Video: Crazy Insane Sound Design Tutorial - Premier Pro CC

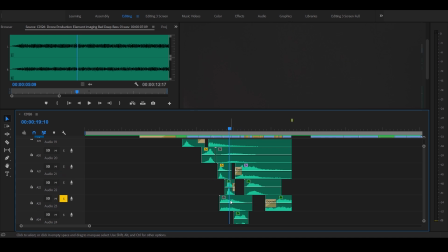16:29 It's real intense. I love the sound right here. I think this guy's like a it's got an eerie
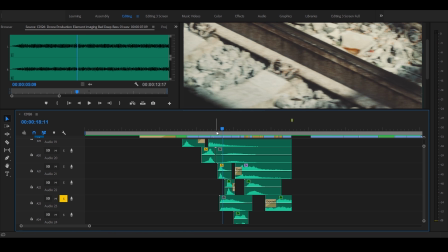16:39 excel, and that just, once that transitions, that sucker kicks in, it just kind of carries that whole transition over to the next one.
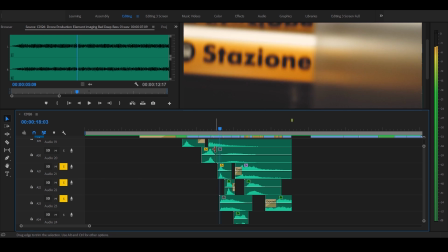16:45 So again, it's just about layers, right? Whoa.
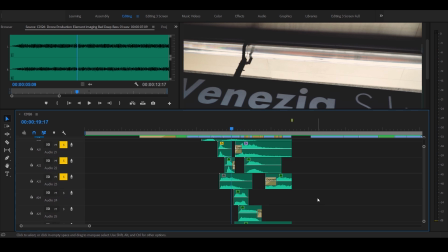16:50 Now I'm on the train. So knowing that I'm getting on a train, when I build the ambience for that, I'm going to add, I want to hear some train whistle. I want to hear an actual train. So I'll lead in with a pretty
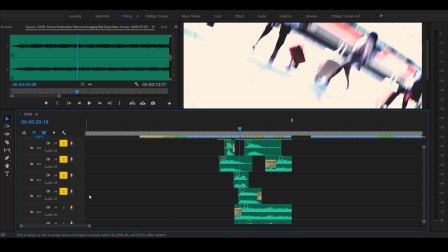17:04 high horn right there, followed by a little bit longer horn, which is a little more intense.
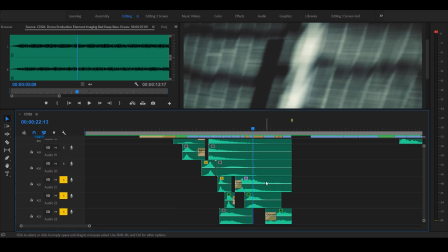17:12 Right there. And I think I added, let's see what this is. So it's the train pass. Let's listen to that one by itself.
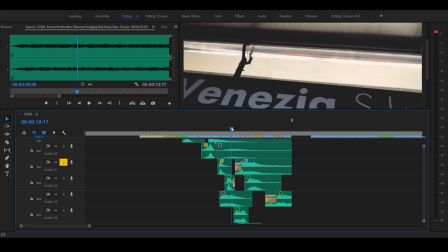I got a hit somewhere in there, right here. Let's turn that hit off. This is just the train pass. Snap. See, I've got, and the cool thing is, one thing I try to do too is I try to
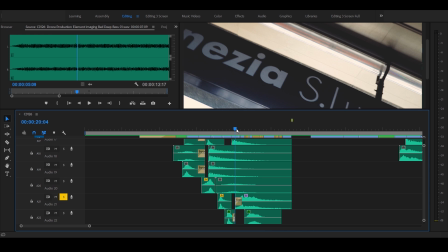17:39 introduce sound that's happening maybe the next couple frames over or next scene over, and have it carry it over.
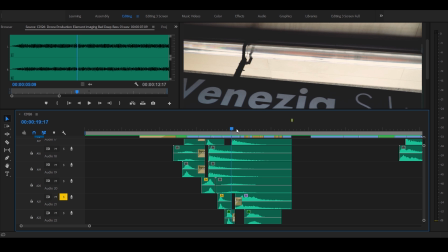17:45 So you're, in your mind, you hear it. I haven't seen anything yet, but as soon as you see it, it registers that, oh yeah, this train's moving.
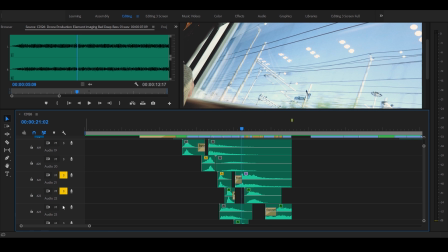17:53 It's hustling. Let's tie that all together now. Train horns on, get the whooshes. And down here I introduce some train sounds. So
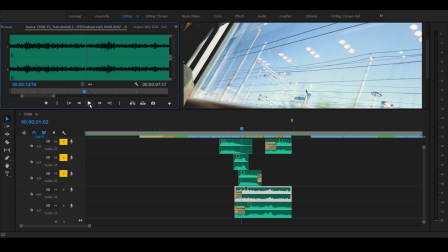18:10 that's the sound effects from Epidemic Sound. Sounds like a inside of a train. Added another one. So, and again, we talk about layering. I could have easily just used that one track. This would have been just fine.
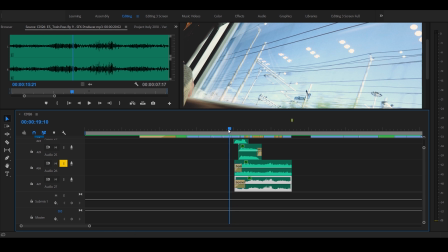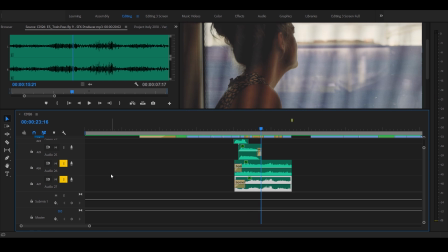18:36 Okay, but you add another layer on there.
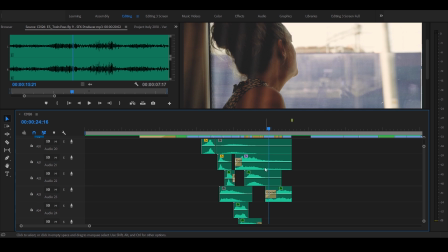18:44 Just gives it that much more. What else we got here? I got oh, here's another train pass. So let's put that train pass later with the other trains. It really starts to develop.
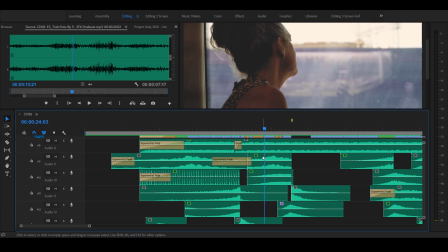18:59 And somewhere in here, I carry the ambient sound of the train station, which is right here.
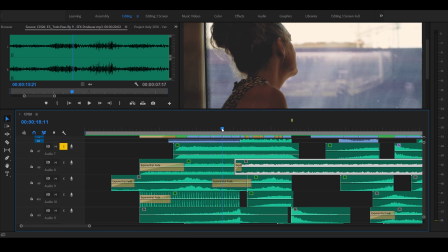19:09 Actually, this guy here. So from when they're on the platform or inside the train station, I carry that all the way
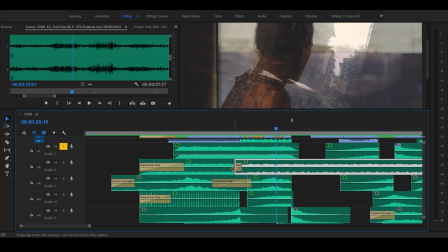19:21 inside that scene. So it's really kind of seamless. You don't really hear it, but it's there. And then I've got another, remember we had the little drone sound here. This is kind of a nice warm, let's play this here. That gets introduced at this little transition point.
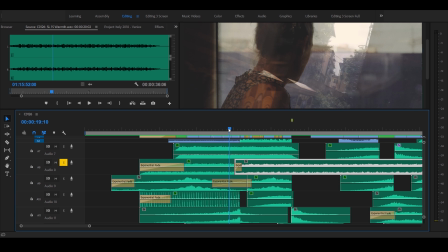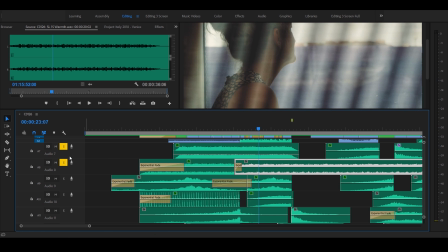19:47 And we start layering this stuff in. So I'm going to put the train station ambiance. I'm going to carry the drone with this little warmth background sound. I've got another one here called Up the Hill.
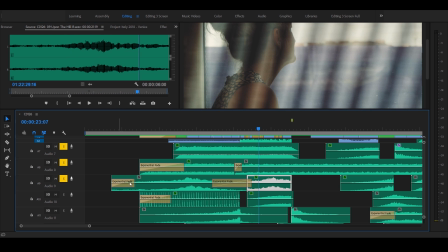20:03 It just kind of adds a little bit more mystery to the background. Again, subtle, but it's there.
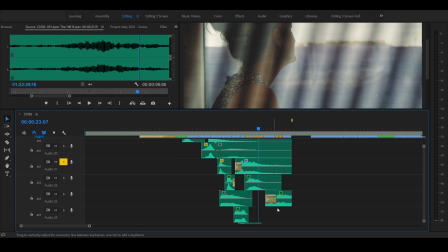20:09 You don't really hear it, but it kind of just fills the gaps with everything. Let's bring the train horns in. Let's get the whooshes going. So now we got a full body of ambiance, and this is right after those three transitions.
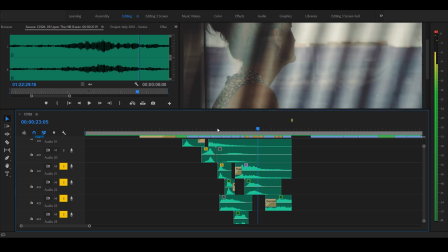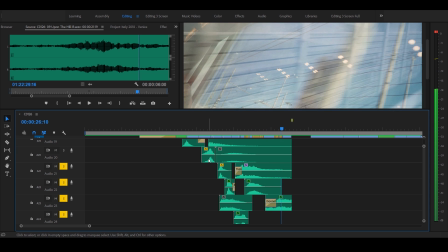20:35 Nice.